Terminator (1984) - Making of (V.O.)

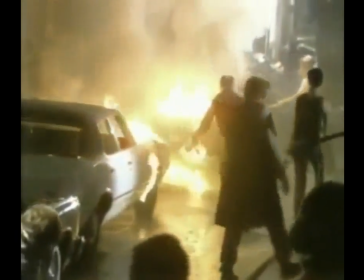As you can see, every precaution is taken to ensure that the fire created by the special effects team can be easily controlled.
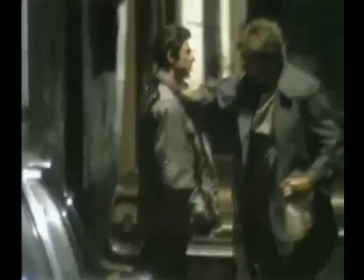Almost every major motion picture today which incorporates hazardous stunts uses stuntmen to double for the star.
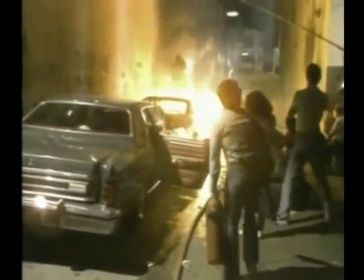Well, here, stuntman Frank Orsatti doubles for Arnold in a fiery leap to the hood of the moving car.
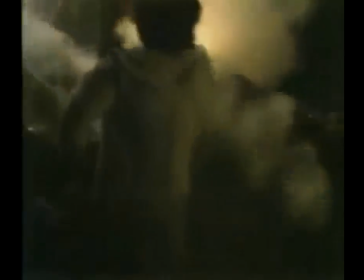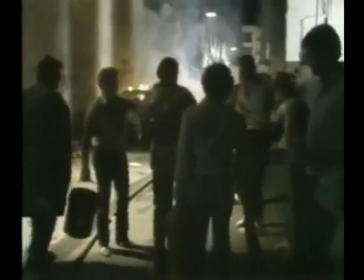Another dangerous stunt successfully completed. On this movie, I was not about to do 100% of my stunts.
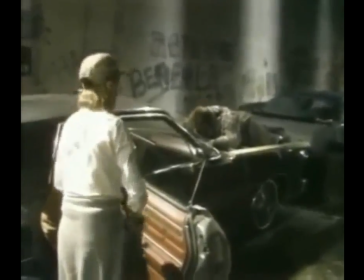The stunts were very, very dangerous on this film, and this is why I was not attempting to try to do it like in Conan, you know, where I do my own stunts.
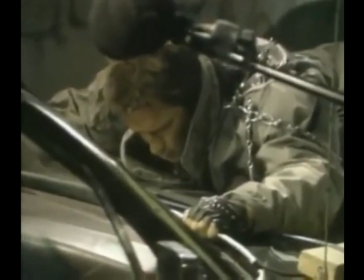However, when the camera needs a close-up of the leading actor, a double cannot be used.
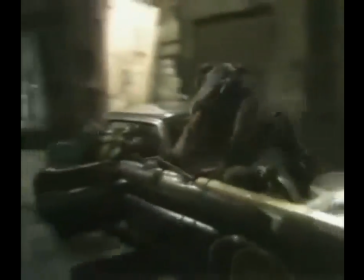Arnold must actually hang on to the hood of the car as it races backward.
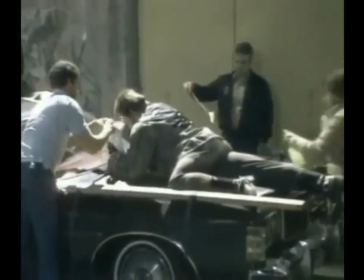And to create the illusion that the Terminator is partially on fire,
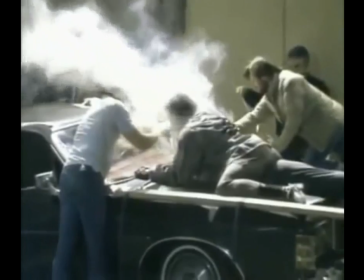the special effects team sprays 2 interacting chemicals over Arnold's body to create the smoke effect.
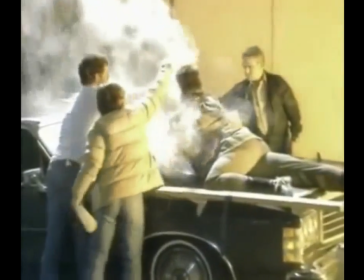Then, at the last minute, a rubber cement-type material is brushed onto his clothing and placed on fire.
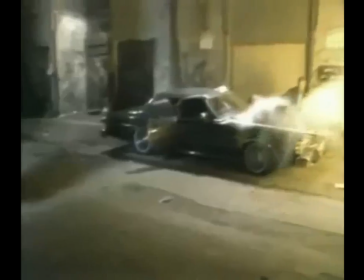And the cameras begin to roll.
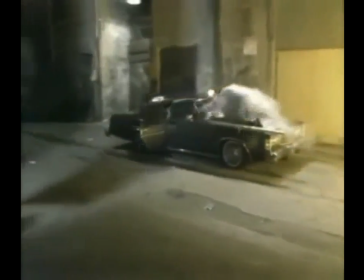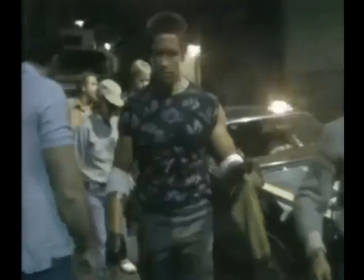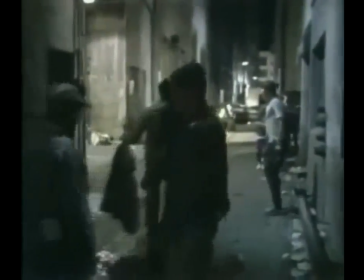Then there are illusions that even Arnold's massive strength can't create.
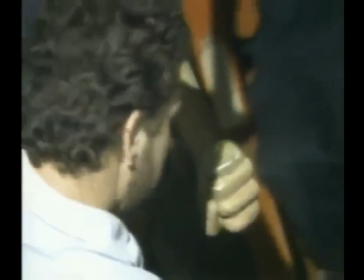Now this is when the mechanical effects team, headed by veteran Roger George, is called in to create movie magic.
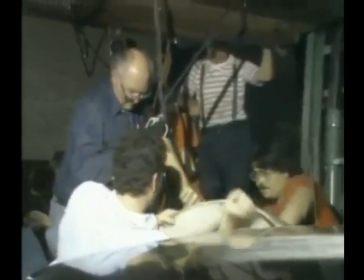He's also in charge of creating the fire and explosions in the film.
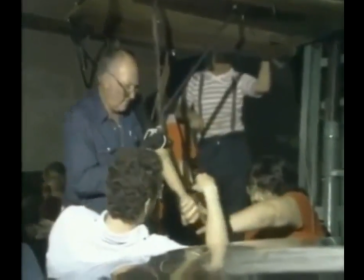Jim and Roger discussed the operation of a specially designed pneumatic arm and fist that will be used
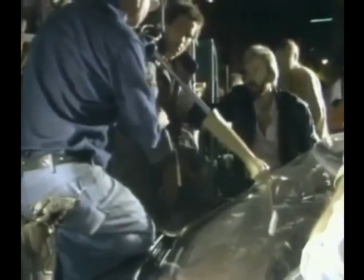for the first time in a motion picture to create the illusion that Arnold is punching through a windshield.
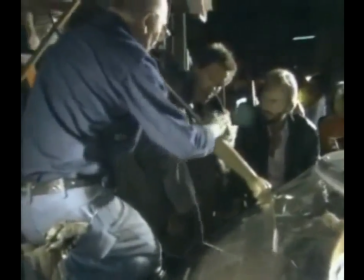Everything must go right on the first try, so the stunt is rehearsed and timed over and over again.
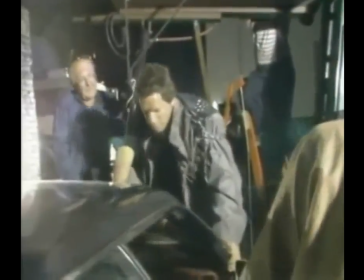There's no margin for error. Timing is everything.
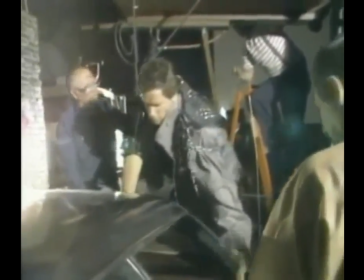One miscue by Arnold or any of the crew would mean that the scene would have to be shot again, and the windshield in the car would have to be replaced.
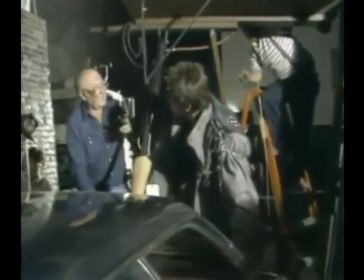A very costly and time-consuming process.
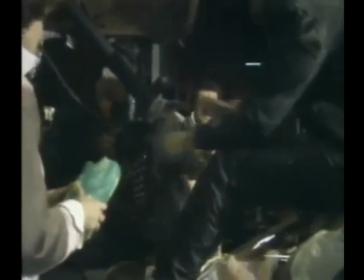I've seen things where windshields have been broken,
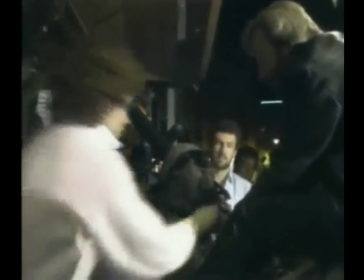and I've done it with breakaway glass, and I've never been satisfied that it looks right.
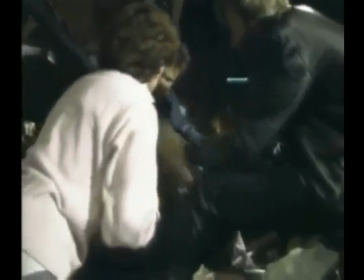And we had to play several consecutive scenes after that with that windshield in view,
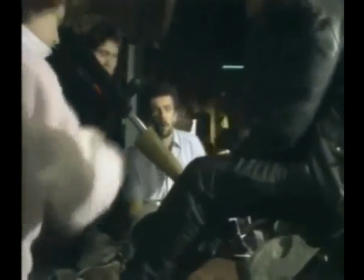because that car then goes out into a car chase, and it had to look like a real windshield had been broken.
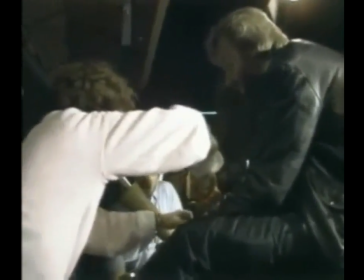So I talked to some special effects people, the mechanical effects people on the film, and we determined that we had to use a real windshield.
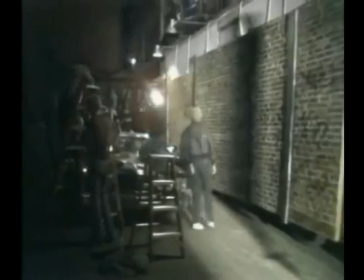So the question was, how do we generate the force to get through a real windshield on camera?
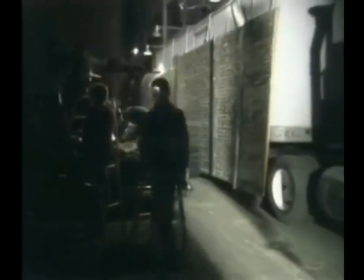So we built a steel fist that weighed, I don't know what it weighed, 15, 20 pounds,
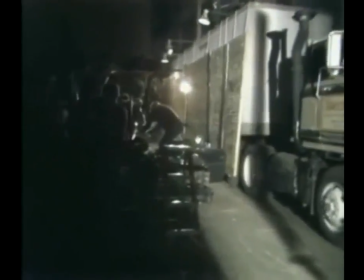something like that, and put it on a pneumatic ram that had 300 foot-pounds of pressure behind it,
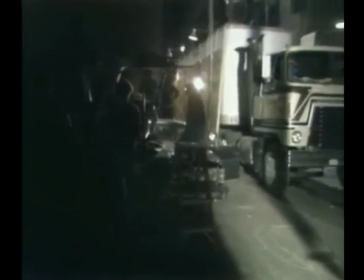and set it up on a rig. Now, unfortunately, the rig was not mobile. It couldn't be moved at the speed that I wanted the car to be moving, because the car is in motion. So, you can create the illusion that the car is moving by moving the background.
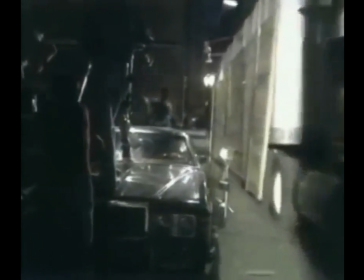So that's how we wound up putting 45 feet or 50 feet of brick wall on the side of a tractor trailer and moving it the opposite direction by the car with a fixed camera.
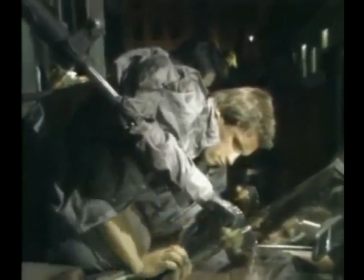The illusion works quite well. You really believe that you're moving with a moving car at the moment that it takes place.
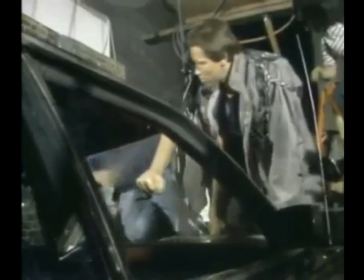And then, of course, we put Arnold in front of the hydraulic ram, pneumatic ram,
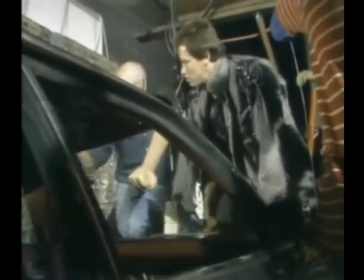and we have the illusion that he punched through a windshield on a moving car.
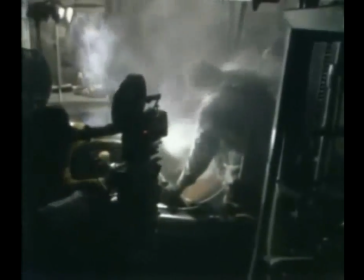Hey! Turn the E-fan up. You like? Act right.